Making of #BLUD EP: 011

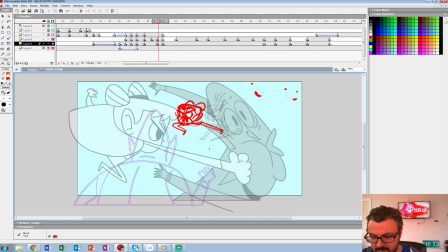28:55 She's punching, let's see, that's with her right arm. Kind of.
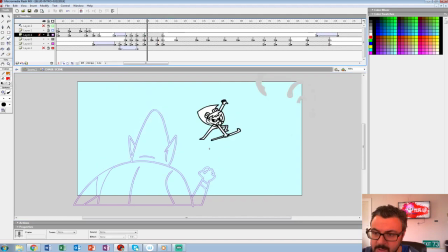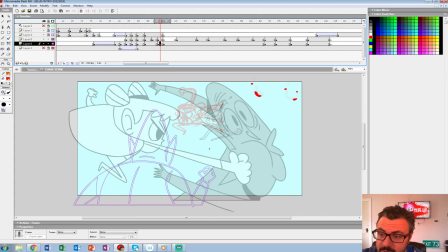29:15 Then we'll add a camera shake in post, but I'll show you how we do that, just kind of mimic it in Flash. I think I did a little bit of that last week.
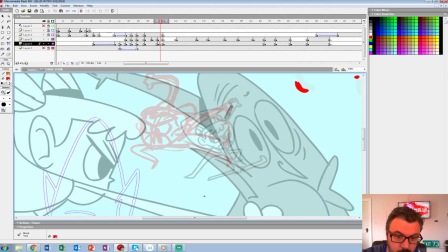Joe Whimsy, do they ask you, like,
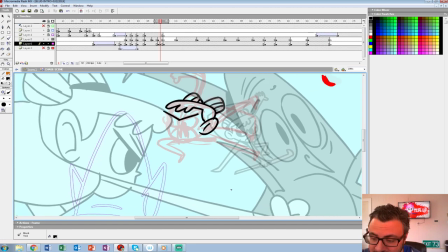29:39 do you have a template of what you're gonna draw on the cups, or do they ask you to do it sort of like, is it anything the customer wants? Or do you take like the Starbucks logo and draw on top of it?
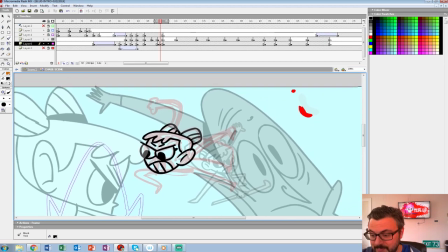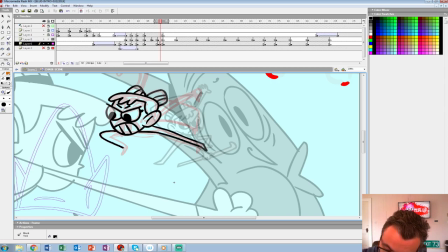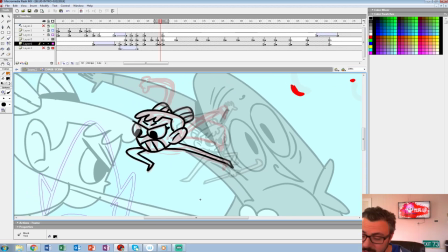30:04 Basically a cartoon of myself initially. Oh, that's cool. So it's like caricature work too.
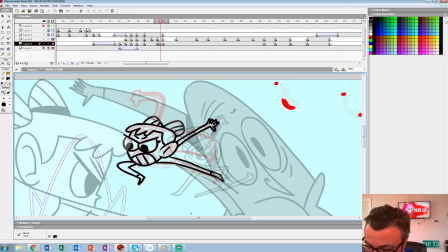30:09 That's tough. I've never been very good at caricature stuff.
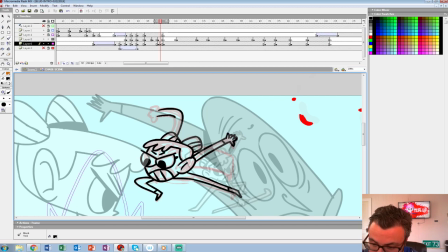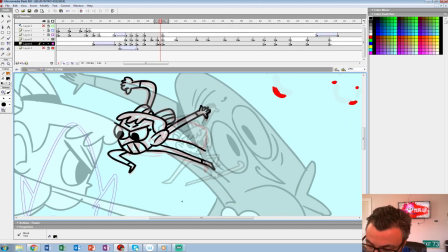30:24 Keep those that way.
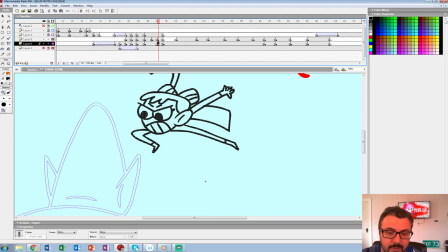30:29 And we're off to the races here.
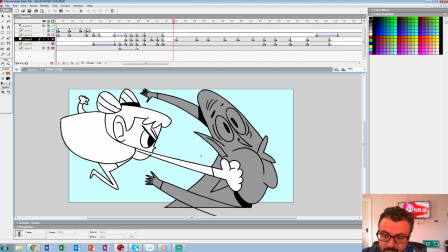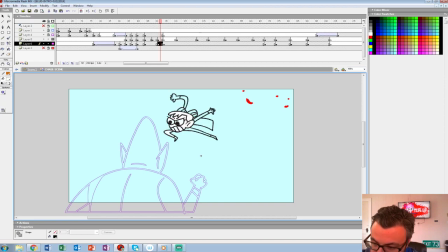30:45 There we go. Now I'm going to show you what I'm going to do just to get a little bit of impact for the boards. I won't do this in animation, but just for the feel of this.
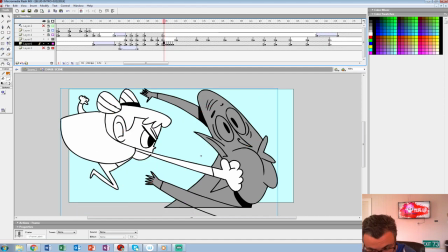31:01 So what I'll do is just do kind of a staggered kind of shake. So since she's punching this way, like camera right, I'm gonna extend it a little bit. I'll just use shift and count. I'll do like 1, 2.
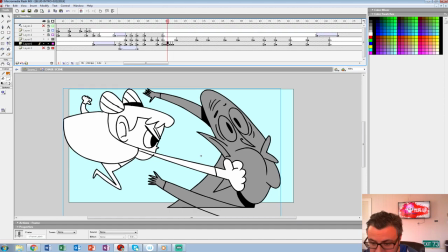31:18 Then when it comes back, I'll do 1, and I'll just kind of like right, left, right, left, right, left, and then I'll do up, down, up, down, up, down.
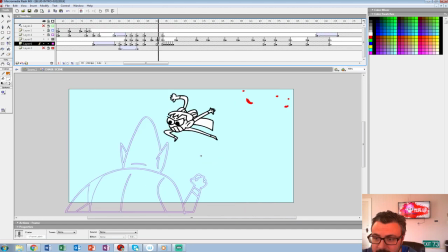31:26 So be like,
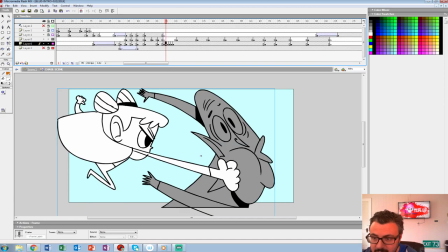31:29 and then you get a little more crazy if you go like down, then up, and down, and up, and kind of taper into it.
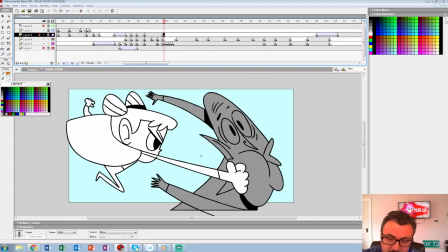31:41 And then we can have the spit fly in here. Blood, we can actually have blood in it, I guess, too.
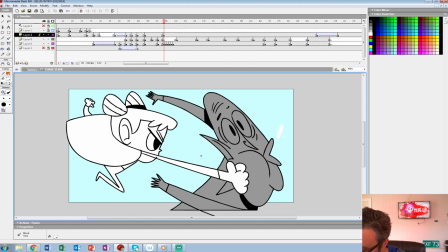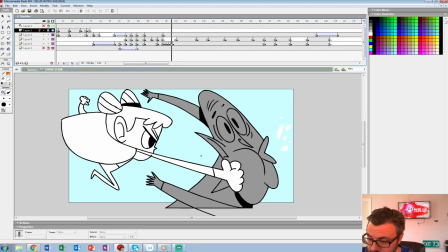Alright, then she kind of punches the other direction.
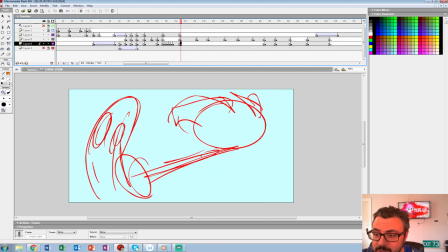32:06 So you can kind of give them a little bit of a 1-2 combo, which is indicative of the game, too.
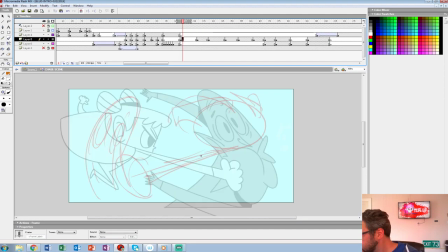So we have that face here, so maybe we could have him twist a little bit here. Like she punches through, all the way through here, so this will be her fist.
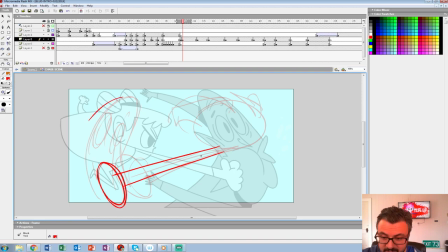32:30 But his face, since he got hit from here to there, from here to there, we'll have him twist a lot, so it'll just be kind of a profile here.
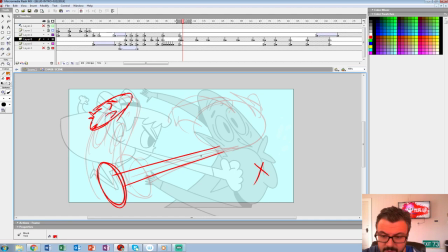32:46 And you can play with the angles a lot too here, so it's like his neck can be really extended.